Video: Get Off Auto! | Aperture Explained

Hey guys, welcome to part 2 of our Get Off Auto series. Today we're looking at the second component of the exposure triangle, which is aperture. If you missed part 1, which talks all about shutter speed, you can check it out here. Without further ado, let's jump in and talk about aperture.
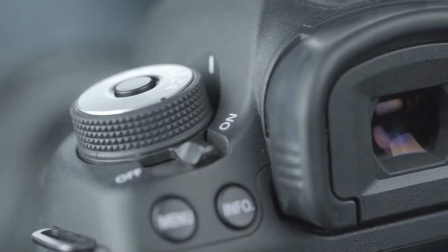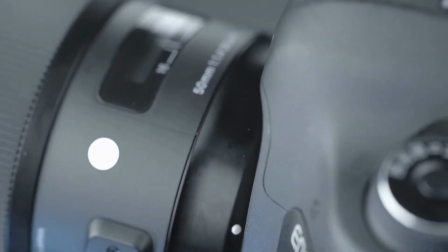The aperture controls how much light enters the camera through the iris, which are the blades inside the lens.
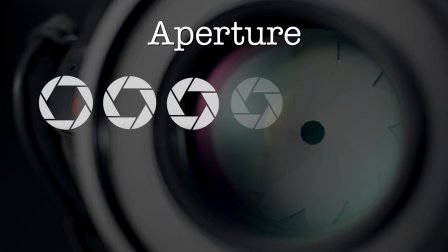The smaller the aperture, or smaller the hole created through these blades,
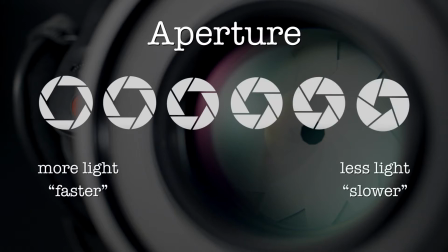the less light can hit the camera sensor and the darker your image will be. The bigger the aperture, the more light can come through, making your image brighter. Aperture is measured and displayed on your camera in f-stops.
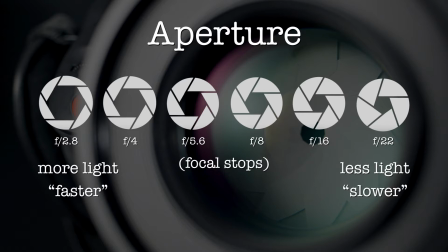The lower the f-stop, the wider the hole through the blades and the more light can pass through the lens onto the camera sensor. With your shutter speed locked in to double that of your frame rate, you can use the f-stop to control how bright your image is. Here comes the catch. The f-stop also controls the depth of field. This is how sharp or blurry aspects of your shot are. Compare these two images.
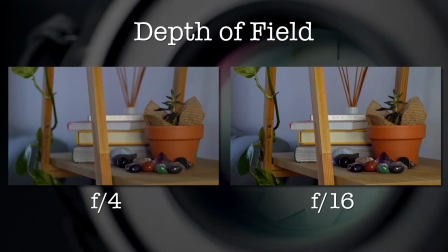The left-hand image has a low f-stop, which means very shallow depth of field and only a fraction of the image is in focus. The right-hand image has a high f-stop and almost all of the image is in focus.
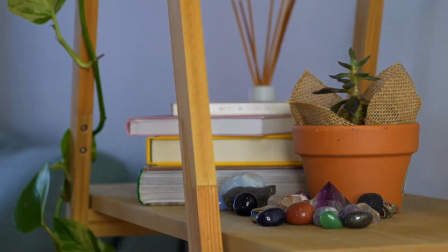And you can see how changing the f-stop to increase the focal area also changes the exposure. Having a blurry background can make your shots look really cinematic. If you're filming piece-to cameras, having your subject in crisp focus and the background soft can give your video a very professional look.
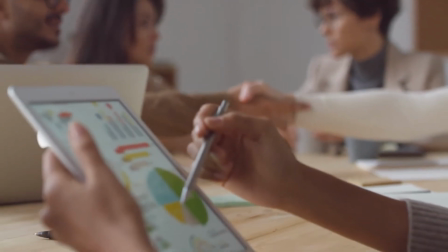Filming close-ups for B-roll is another great time to utilize
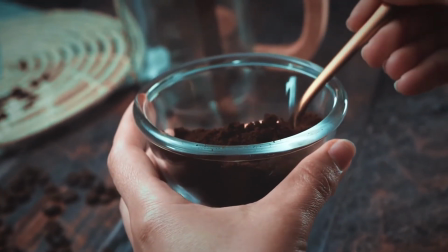shallow depth of field and take the viewer's eye right into the detail. It can be easy to get caught in the trap of always shooting with the lens wide open to get those super shallow shots. It looks really cinematic when used in the right scenario, but there are times when you want to close off that f-stop and see the full scene.
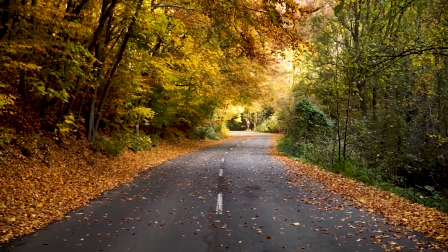Shooting landscapes, for example, you want to have as much of the scene in focus as you can so you can give your audience the full picture. A creative way you can use a high f-stop is filming lens flares. Now, lens flares have a lot of potential to look really good and add a fun element to your video. They can also look really bad if they aren't used in the right context.
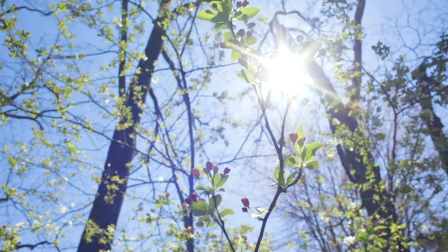The more you close down your iris, the more star-like your lens flare will be.
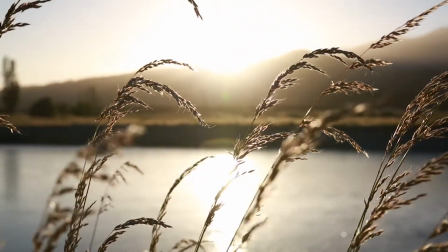If you want to experiment with creating lens flares, try to find a purpose for the shot.
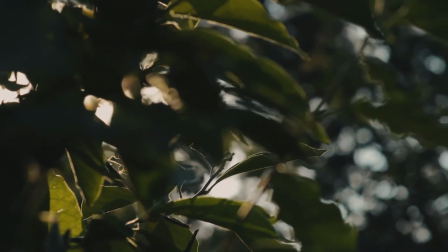Pan out from behind a tree or film through something in the foreground to give the lens flare more meaning,
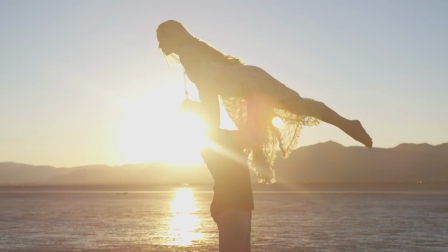rather than filming it for the sake of filming it. In the next video, we will look at the third and final component of the exposure triangle, which is ISO.
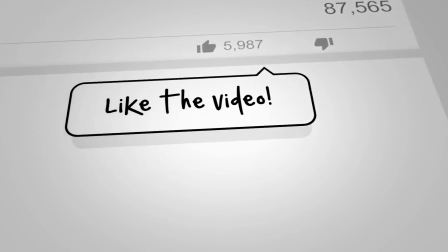If you enjoyed today's video, please give it a big thumbs up and leave your questions in the comments so I can answer them for you.
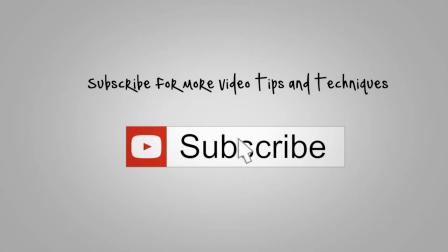Make sure you subscribe for more video tips and techniques and hit the bell so you never miss a video. I will see you next time.